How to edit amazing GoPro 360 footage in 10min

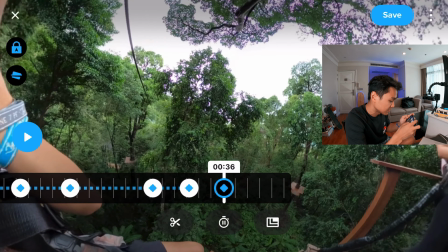(4:10)
And let's see how that goes. And that's it. And that's it.
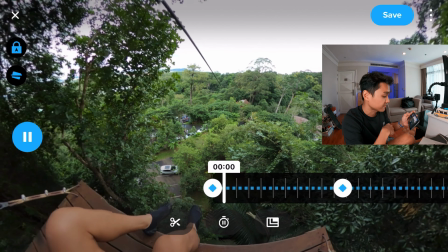(4:16)
So let's check it out.
Alright, you guys should be going for a zip line.
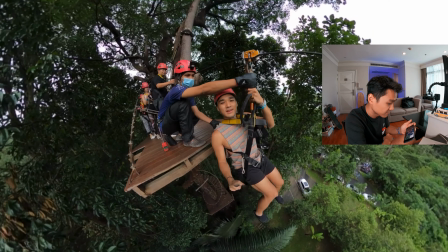(4:21) Okay, go. Three, two, one.
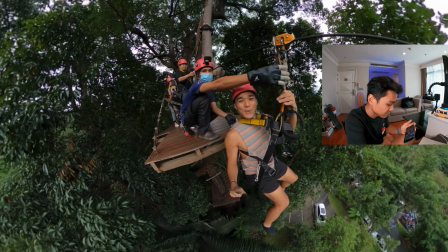(4:26) Woo!
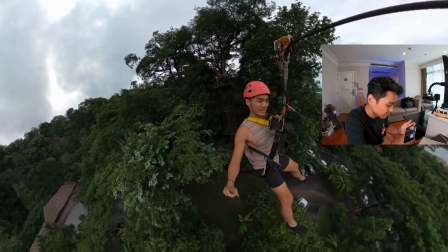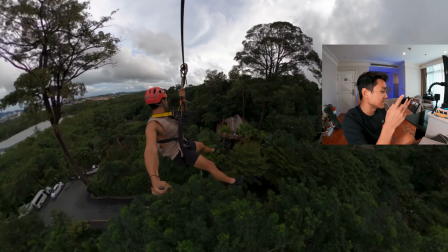(4:32)
Nice, notice you see how it spins and it's tracking me. That's it, you know.
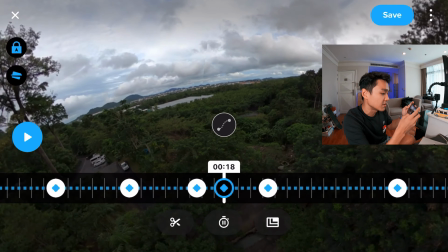(4:37)
Alright, at this portion here, notice that, you know, I spin outside, you know.
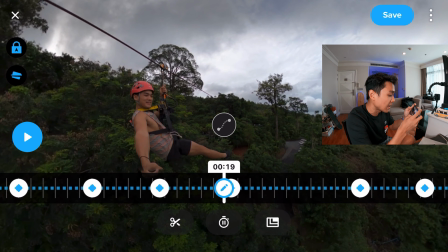(4:42)
So to change that edit, what I can do is that I can either hover in the middle here, I can add a subsequent keyframe.
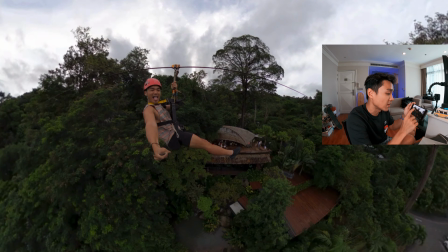(4:51)
You know, I want it to be framed up like this. So, and then I'm gonna add another keyframe in the middle.
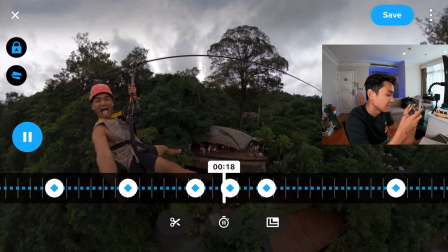(4:57)
So this is what it looked like. Then so I'm always in the frame.
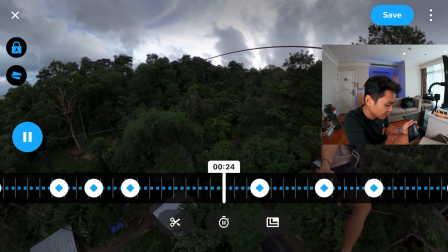(5:04)
Alright.
Go it, go it, go.
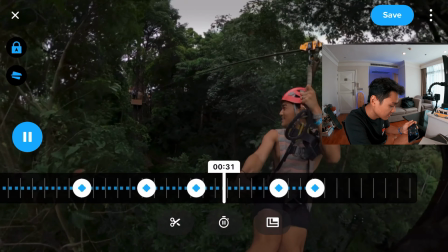(5:09)
Tiny planet back here. Yeah, zooming in on my friends.
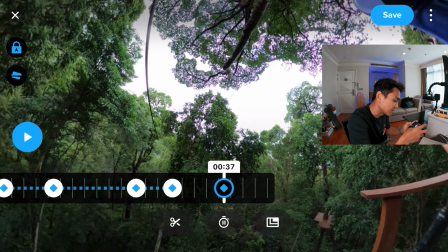(5:16)
And voila. I made it to the end. Okay, let's tighten up the closing bit like this. And that's it. You know, it's really that simple to create a very short and simple edit. Alright you guys, I hope that you are enjoying today's video, and if you are, please hit the like button, drop in a comment and subscribe to the channel. While you're at it, hey, turn on your notification so that you know when I upload my weekly videos. At the same time, I am going to put the link to my previous video here. Yeah, 3 tips you need to know on the GoPro Max to get that shot. So go check that video after you're done with this. In the meantime, let's get back to our edit. Now that you have added keyframes into your entire timeline, technically you are done with your edit. So if you're satisfied, hey, go ahead and hit the save button and export it. But let me take this opportunity to share 2 amazing tips with you. First of which, how do you insert a freeze frame into your video?
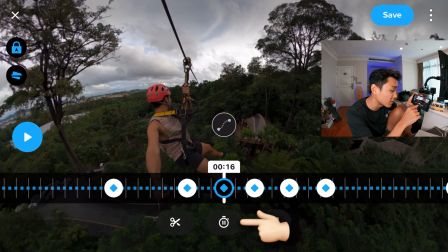(6:23)
That is as straightforward as it is. You see that stopwatch icon at the bottom, tap it, and then you would see a stopwatch icon on your timeline.
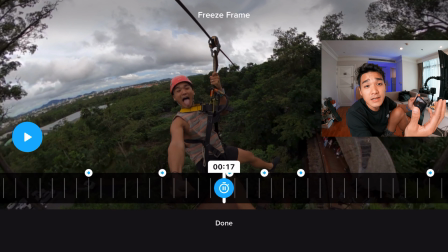(6:32)
What you want to do, find a desired frame again, and when you're done with that, like this frame over here, I'm going to hit that stopwatch icon in order to register that freeze frame. As you see on screen, I can then select the duration on my freeze frame. I'm just going to go ahead with 2 seconds, so let's see what that looks like.
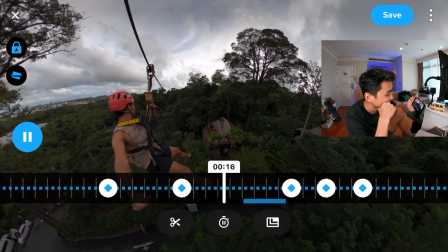Nice! And the thing that I like about the freeze frame is that it emphasizes a certain moment. Next up, you know, it's another of my favorite tips. It's how do you manage your transition between one keyframe to the next?
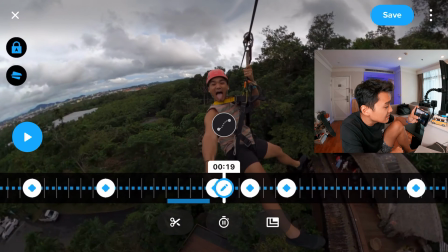(7:12)
What do I mean? For example, in this instance here, you know, as I pivot from this point to this point to this point,
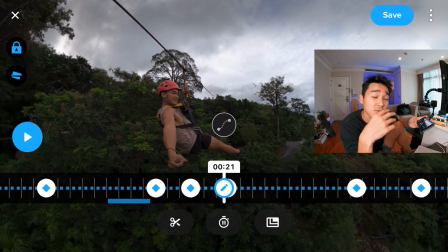(7:19)
it looks kind of shaky, you know, it's a bit jarring because it's moving so fast. So how do I go about changing that transition?
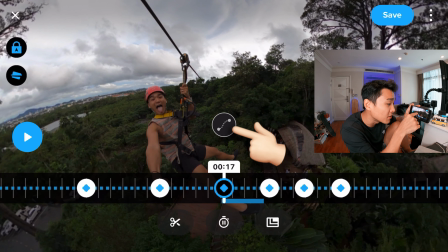(7:26)
What I'm going to do right now is that I'm going to tap that icon that is above, you know, that is above the 2 keyframes.
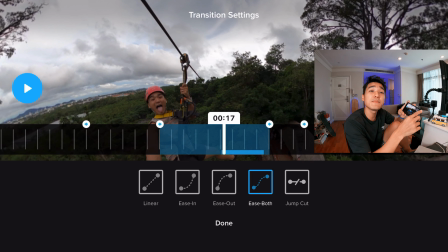(7:34)
So I'm going to simply tap that icon, and what I am introduced to 5 amazing transition templates. So by default, is the default for iOS, and that is great, you know, for fast action scenes, you know, if you want to change from one point to another point to another point, you know.
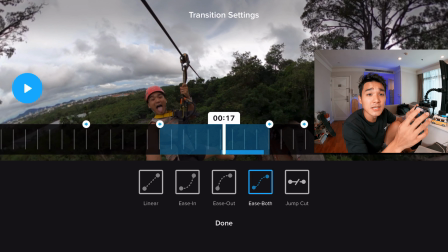(7:51)
But in this particular scene, it doesn't work that well because, you know, I am actually rotating, you know, out of the frame. So what I want to do is I'm going to select the linear transition instead, whereas that gives me a more cinematic pan, you know, as I'm going from point A to point B. So let's check that out.
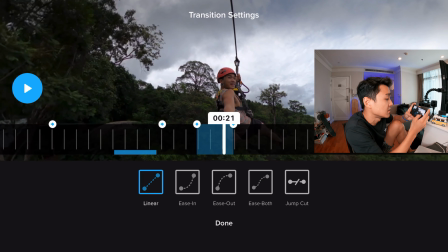(8:09)
Okay, I'm going to change this, and let's check out this transition that I've done over here.
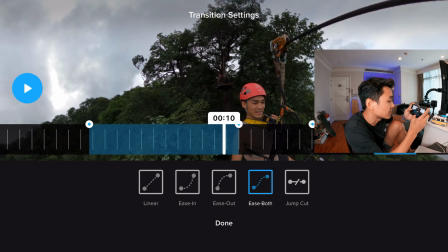(8:15)
Okay.